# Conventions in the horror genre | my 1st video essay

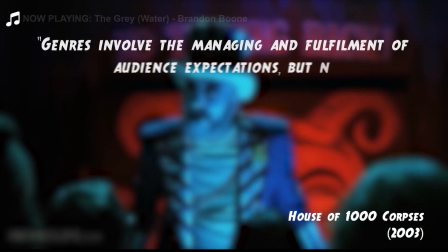0:07 Genres involve the managing and fulfillment of audience expectations, but need to provide variations within those expectations,
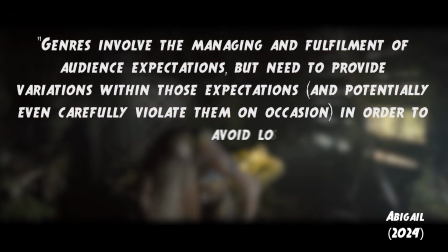0:14 and potentially even carefully violate them on occasion, in order to avoid losing its audience due to stasis.
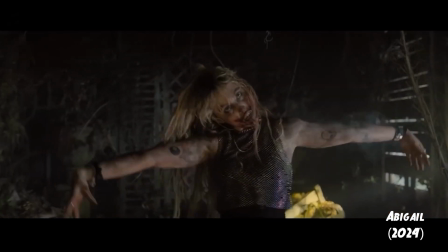0:19 This is usually seen with conventions, certain stereotypes that define the genre of films and other media.
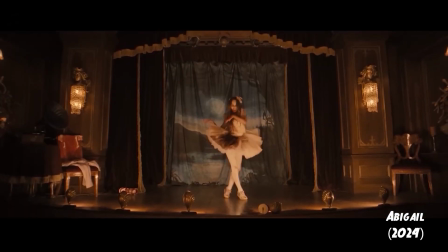0:24 In this video essay, I'll be focusing on some of the many conventions of the horror genre,
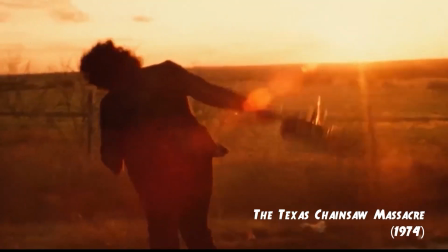0:28 using examples from the horror renaissance of the 70s and 80s, and the more modern films of the 21st century.
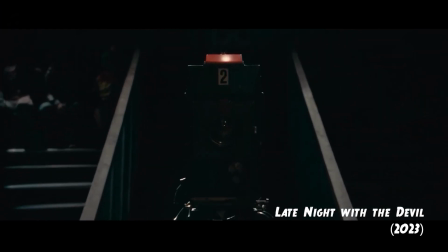0:34 These will be separated into two main groups: visual conventions and thematic conventions.
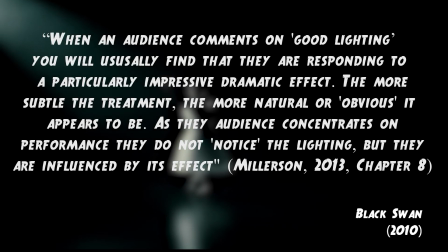0:41 In both classic and modern horror, low-key lighting is used throughout the film's narrative, especially during moments of tension and climax. The emphasis of shadows emphasizes a sense of mystery and anxiety, abusing the biological fear of the dark.
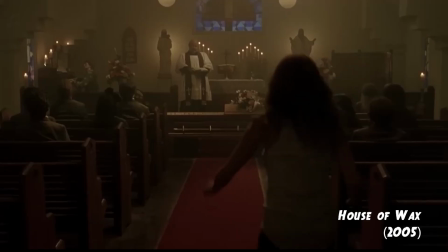0:54 This can be seen in films like The Descent. The use of low ambient lighting is also highly used in the horror genre.
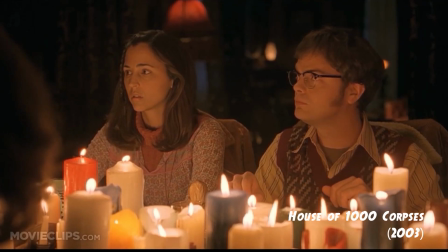1:00 A key example of this would be the use of candles, giving light to a scene without making it entirely devoid of shadows.
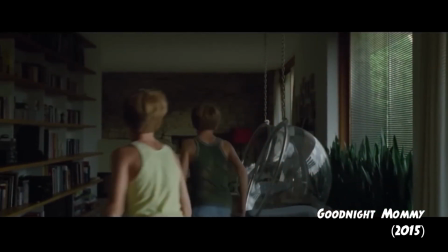1:07 On the opposition of this, some horror films utilize the use of high-key lighting to put the viewer into a false sense of security, only to manipulate or abuse this later in its narrative.
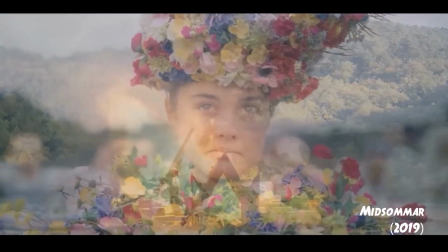1:16 Like for example, Ari Aster's Midsommar, which follows our main character Dani as she is manipulated to joining a cult while being pushed away from the rest of her group.
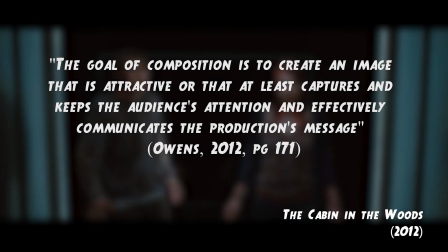1:27 One conventional use of composition is the use of negative space.
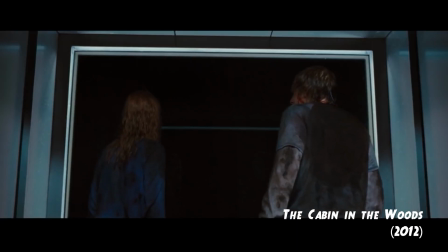1:31 Having a character only taking up a small amount of space in frame creates a sense of vulnerability, anxiety, and tension.
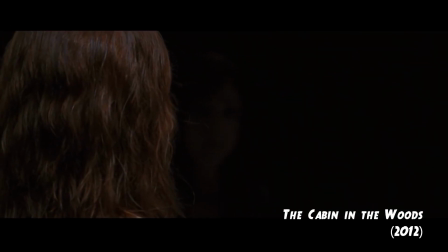1:37 This uninhabited space by the character makes audiences expect a jump scare, especially when there is empty space behind their shoulder, usually taking over only a third of the frame.
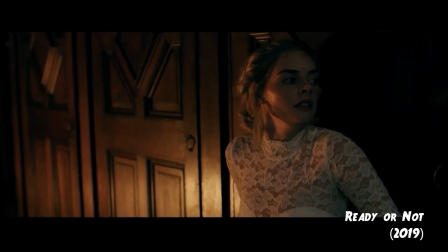1:46 This can also be used to take advantage of the viewer's expectations by creating a prolonged scare, or a fake out.
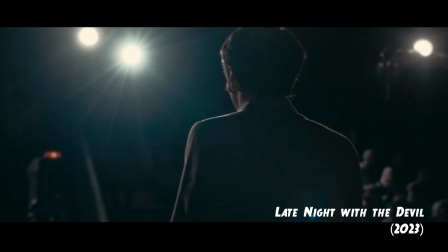1:53 Another example of composition used in horror films is the use of the Dutch or canted angle.
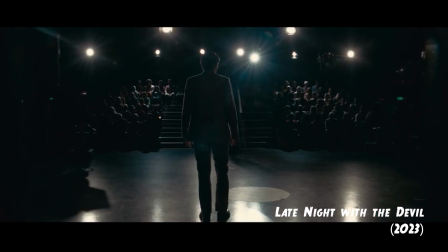1:58 This type of angle is used to enhance a sense of anxiety in the audience due to the framing of the scene being unconventional for other genres,
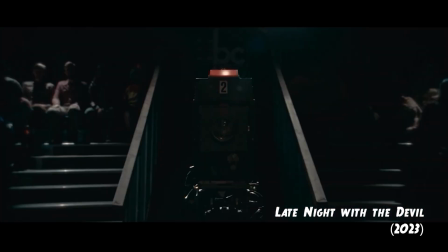2:05 making the situation seem off, which is usually used to highlight a character's faults or discomfort,
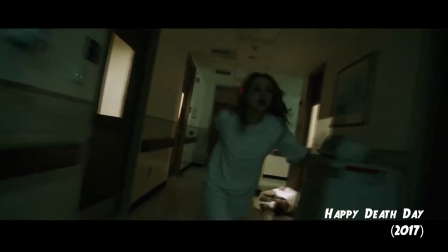2:10 or to emphasize a sense of danger.
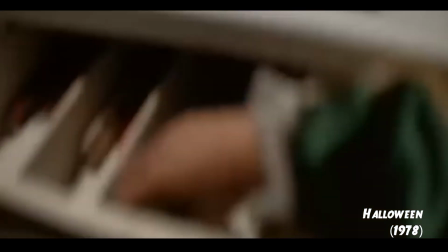2:15 Point of view shots, also known as POV shots, are a conventional shot type used in the horror genre, more often in the slasher subgenre.
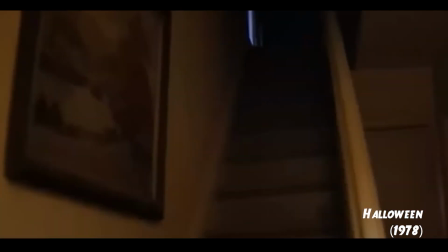2:22 This shot is usually used to show the point of view of the killer, or in other words, the slasher,
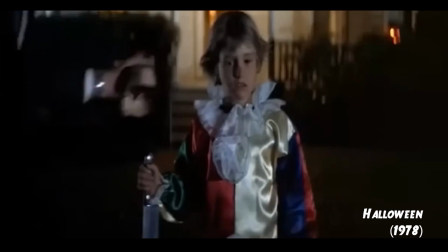2:26 which can be used to increase tension by using longer shots, mostly in a first take sequence like in the opening of Halloween from 1978.
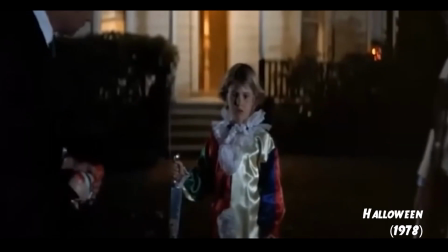2:34 This is used to highlight the looming danger on the other characters in these scenes.
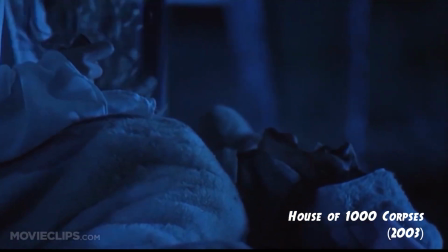2:39 POV shots are also used in the perspective of the victim as they are attacked, emphasizing the final impact of the killer's chosen weapon,
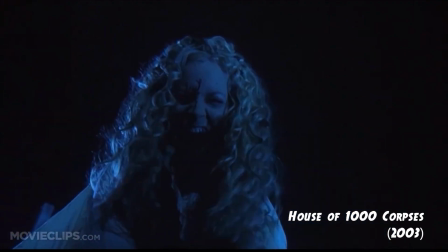2:46 allowing the viewer to exaggerate the violence used due to this camera method.
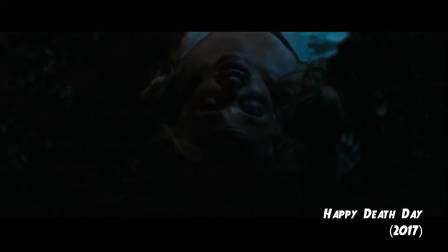2:50 An iconic use of this would be the many deaths of Tree in Happy Death Day from 2017,
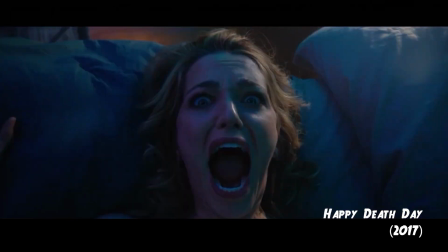2:55 a film where the main character is in a Groundhog Day time loop centered around her birthday,
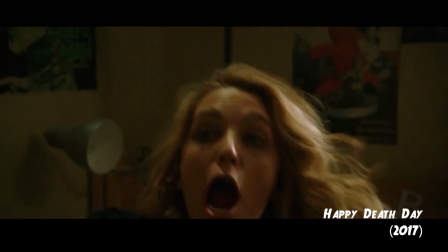3:00 which ends with her death.
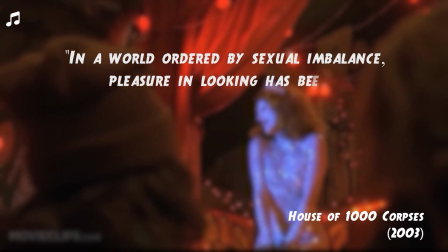3:06 In a world ordered by sexual imbalance, pleasure in looking has been split between active male and passive female.
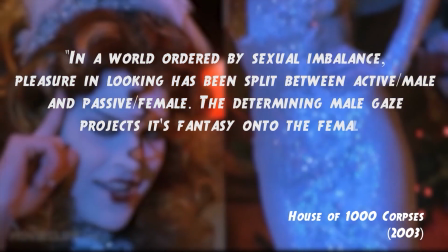3:12 The determining male gaze projects its fantasy onto the female figure.
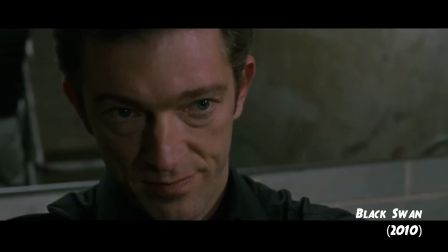3:16 In horror, there's an overarching hierarchy of different genders and their roles in their respective films.
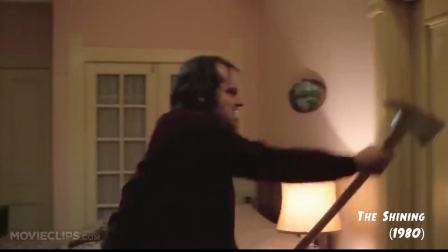3:22 In older horrors, especially slashers, female characters are either seen as damsels in distress,
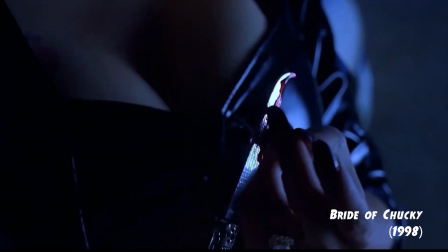3:27 such as in The Shining, or they are usually sexualized, for example, Bride of Chucky and The Substance.
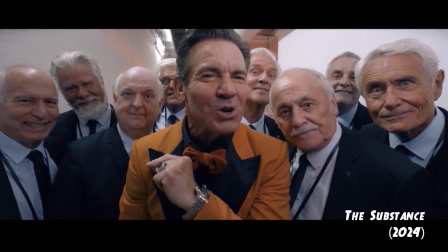3:33 Pretty girls should always smile!
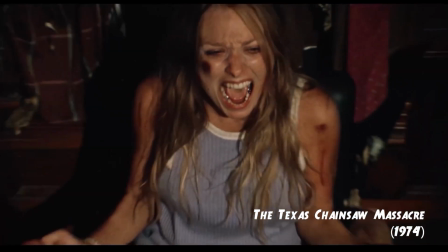3:36 These two elements can be combined to create the trope of the final girl, which Men, Women and Chainsaws describes as abject horror personified.
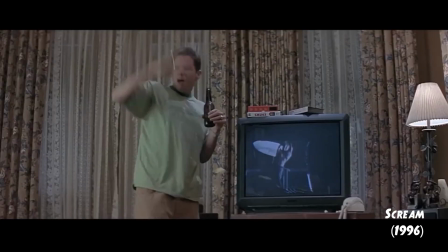3:44 This character type is considered innocent, not taking part in drugs or sex like other victims of the film, especially slashers,
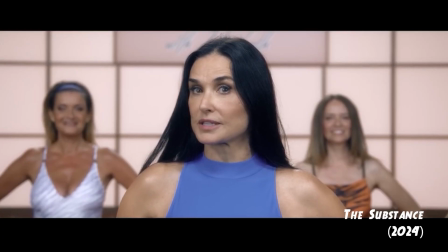3:51 or, in some cases, being overly observant or paranoid. In the modern horror, this convention is either criticized in films such as The Substance,
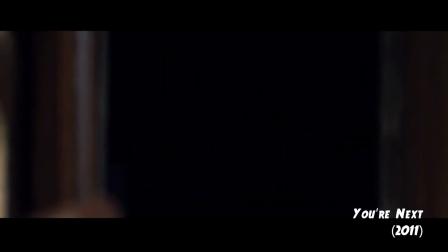3:59 or ignored by making the main female character fend for themselves and not rely on any male help.
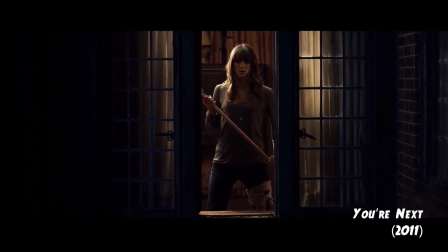4:03 Good examples of this can be You're Next or Ready or Not.
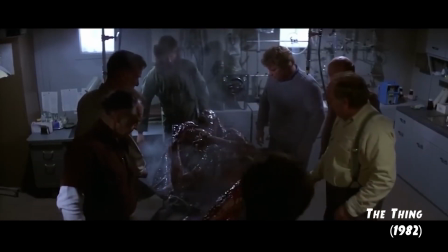4:07 Another theme is the use of the body, using the fear of transformation and mutilation to disturb viewers, especially with the existence of the unknown.